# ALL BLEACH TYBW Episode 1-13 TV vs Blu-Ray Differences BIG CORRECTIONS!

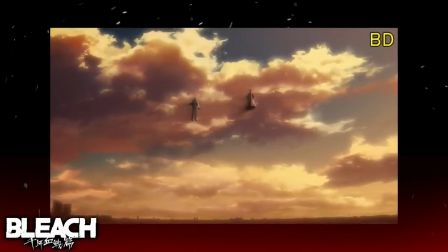1714s
The extra detailing in addition to the enhanced lighting on the edges of the clouds are really cool enhancements in my opinion.
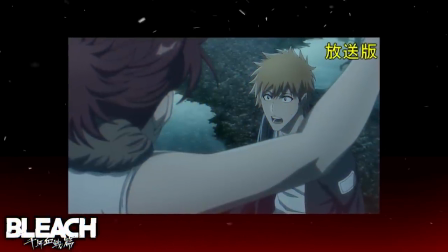1721s
Moving on to the final episode of Core 1 episode 13.
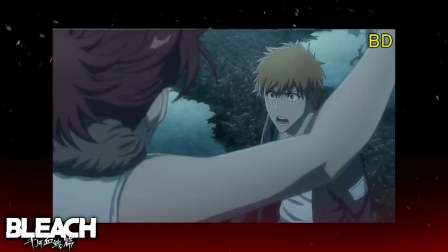1724s
Now this episode features some really great corrections and some strong effect enhancements that make already great scenes look even better.
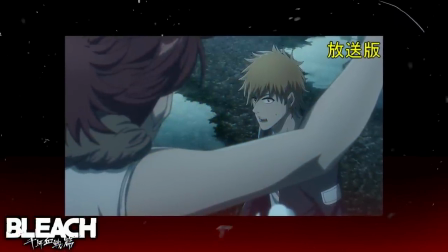1731s
Corrections that are present right from the start of the episode with two shots of Ichigo being redrawn
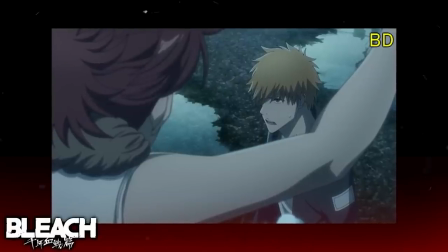1736s
from their honestly uglier TV iterations to significantly better versions in the Blu-rays.
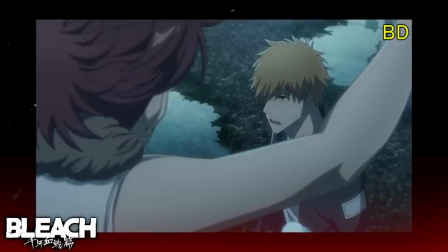1742s
These corrections were made during Mira's appearance in Karakura to summon Ichigo back to Uetsu Nimaya's palace.
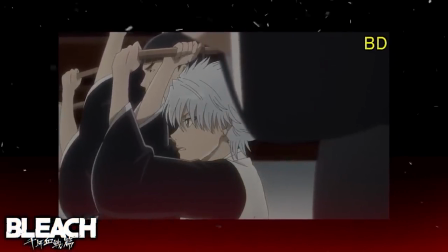1748s
This continues to a long chain of art fixes, from redrawing another Ichigo face to multiple redraws for Hitsugaya's during his Zanjutsu training scene,
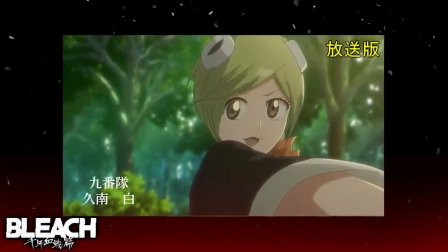1757s
and some much needed fixes for Mashiro which definitely saved her looks from what they were in the TV version.
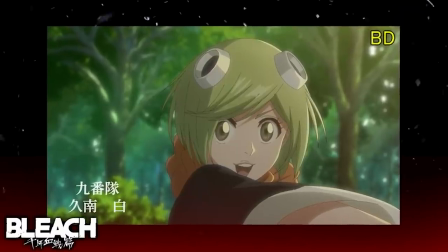1762s
We then go back to another set of Ichigo corrections when his blade is being hammered by Owetsu.
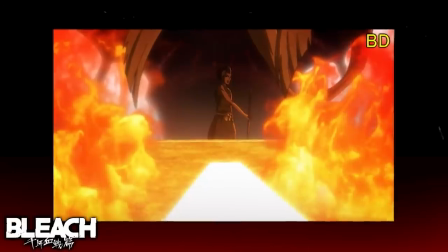1768s
But of all of the Ichigo corrections that were featured in this episode, my favourite is easily the fixes that were made to Ichigo's nose in the Zangetsu reveal scene.
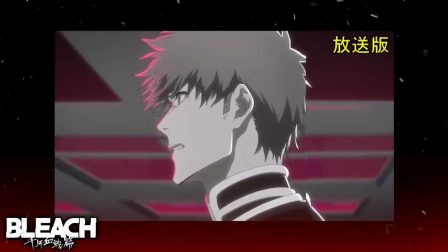1776s
This was adapted from a panel that I really liked within the manga, and the way that Kubo had depicted Ichigo's horrified face was one of my favourite panels.
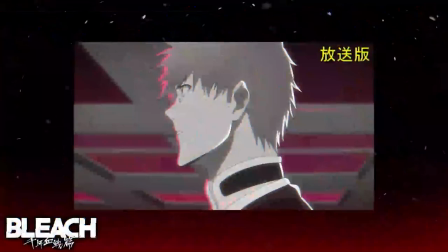1784s
But the anime I don't think did it justice in the TV broadcast version, because Ichigo's nose was drawn in a rather awkward manner,
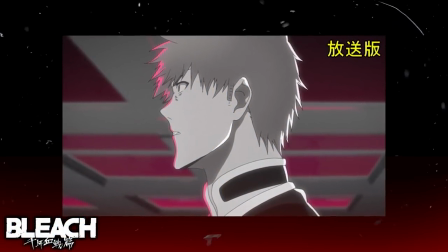1790s
which had shifted Ichigo's expression from horror to one more akin to Anga.
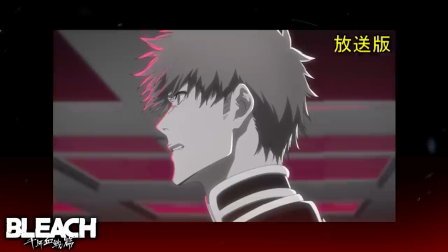1794s
Now this was corrected to a much more manga accurate look within the Blu-rays and I really love that they've done this.
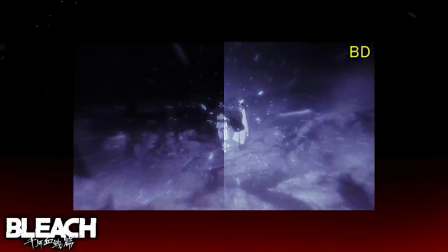1800s
And after a small lighting adjustment on a flashback to Yuhabak, we're sent back to Ichigo Corrections.
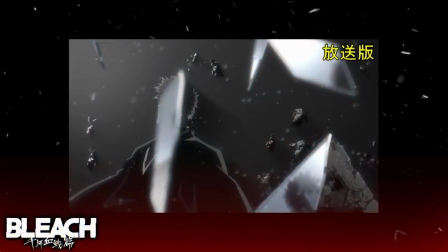1806s
The next few changes and enhancements are more effect focused, like Ichigo's reflection being made to look much lighter than in the TV version.
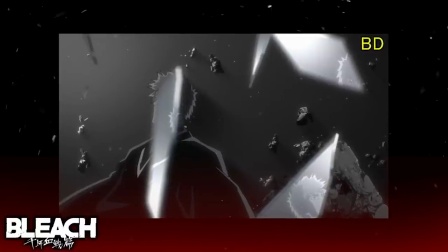1813s
They even add an extra reflection on these shards of glass to give it a more physically accurate look.
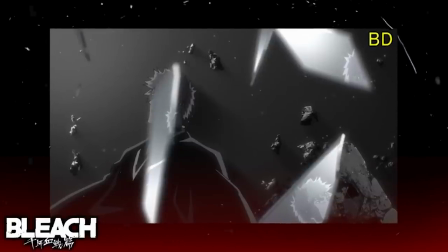1818s
After that, we reach our final lap of changes during the final interaction between Ichigo and Old Man Zangetsu.
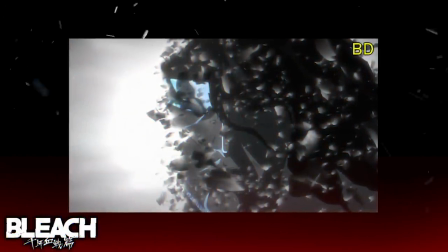1825s
The first major upgrade is that the fragments of Old Man Zangetsu's being that begin to fade away have increased quite a bit.
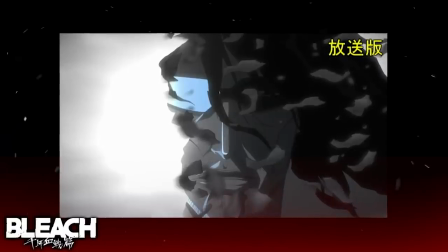1831s
They're also given much more detail, so the scenes look even cooler than they did in the TV version.
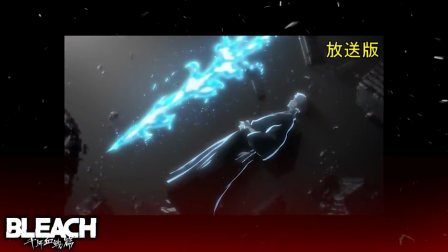1836s
The scene where Ichigo receives his true powers has also been upgraded pretty nicely.
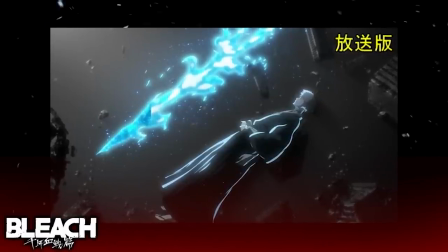1841s
The embodiment of Ichigo's true powers is recolored and given much stronger compositing in the Blu-rays.
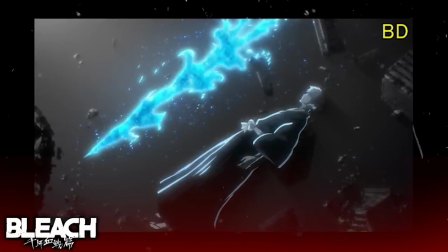1846s
As it takes on this really rich saturated blue colour that makes it stand out in comparison to the TV version.
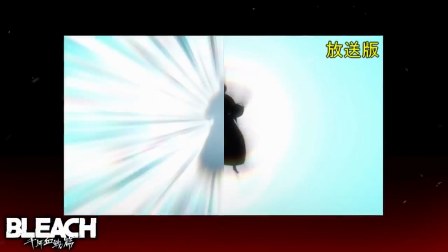1852s
The scene where Ichigo's new power engulfs his body is also reanimated, with much better looking effects that make the scene hit even harder.
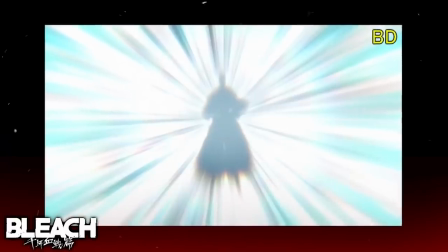1859s
There are also these really nice streaks of a darker shade of blue that permeate through the blue light, which make the scene look significantly more impressive.
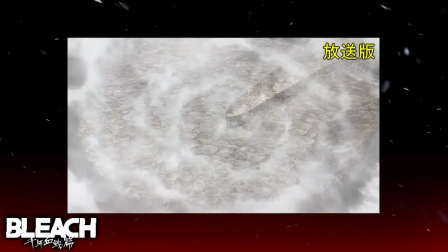1867s
The eruption of Ichigo's spiritual pressure vaporising the ocean is zoomed out a little more, so we see the full scale of what has just happened.
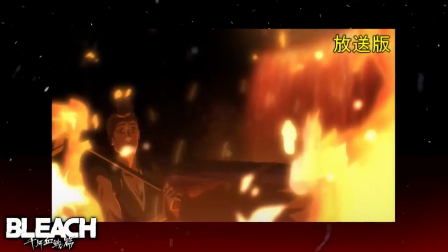1874s
Nimaia is also repositioned in a much better way than he was in the manga during this scene where Ichigo claims his news on Bakuto.
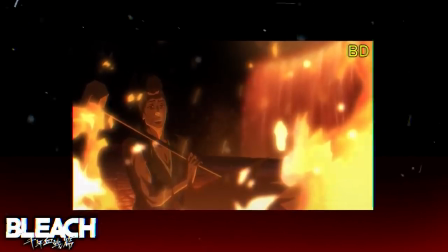1882s
The ocean is also recoloured in one of the shots where it was originally grey in the TV version.
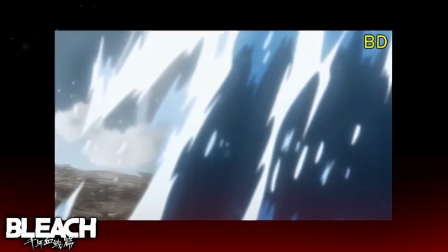1887s
Now this is pretty much every huge change that the Blu-rays had made and to be honest I'm really impressed with the end result.
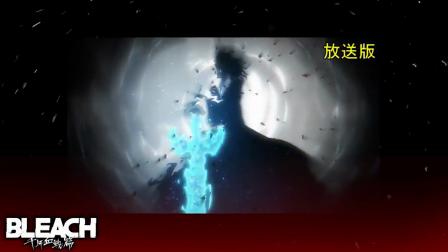1893s
Their discs not only have fixed major continuity errors but they have gone ahead and made
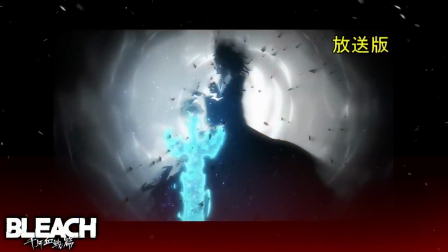1897s
multiple corrections to make sure that Bleach looks and feels the best that it ever has.
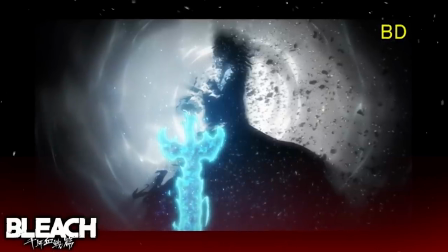1902s
The most impressive fact for me is that the most casual viewers probably won't notice a lot of the changes to the compositing and art direction,
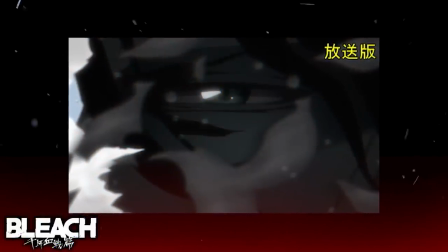1909s
but the fact that they had still felt the need to go back and make these corrections is proof of just how much the anime staff love Bleach and
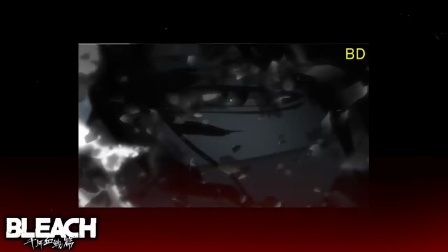1916s
they are giving it their all to make it look absolutely amazing.
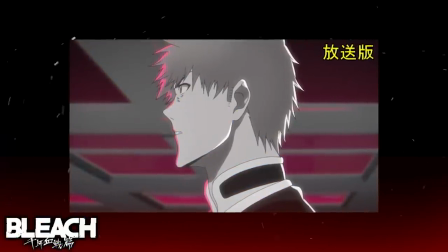1919s
It's extremely touching and rather reassuring that Studio Piero retaining their rights to adapt Bleach was definitely the best outcome.
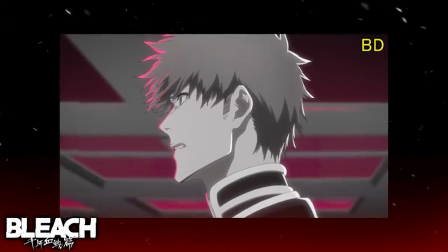1926s
And of all things, the work that was done to the Blu-rays makes me confident of what we're going to be expecting from car 2 of the anime.
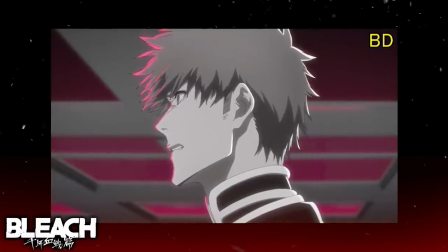1933s
So yeah, Taguchi, you can drop that trailer anytime now. Now, with all of the things said and done, we're left with one simple question.
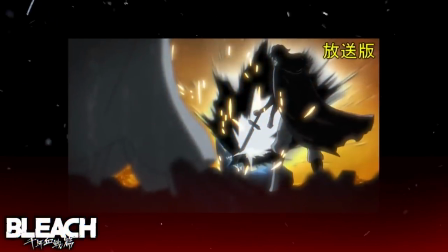1939s
Should you buy the Bleach Blu-ray for the first Car of the Thousand Year Blood War arc? Well, this is a very easy question to answer.
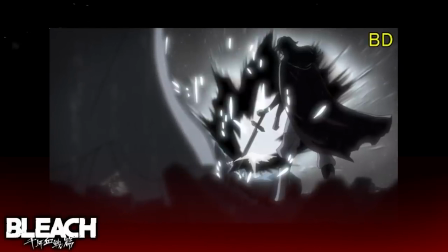1946s
Yes, you definitely should go out and buy this Blu-ray. After all, we're Bleach fans and it would be great to support our Below It franchise however we can.
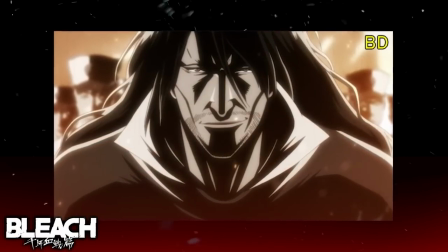1953s
Now, personally, I don't believe that loving a franchise so much should justify spending over $189 for the Blu-ray discs because that's quite a lot of money.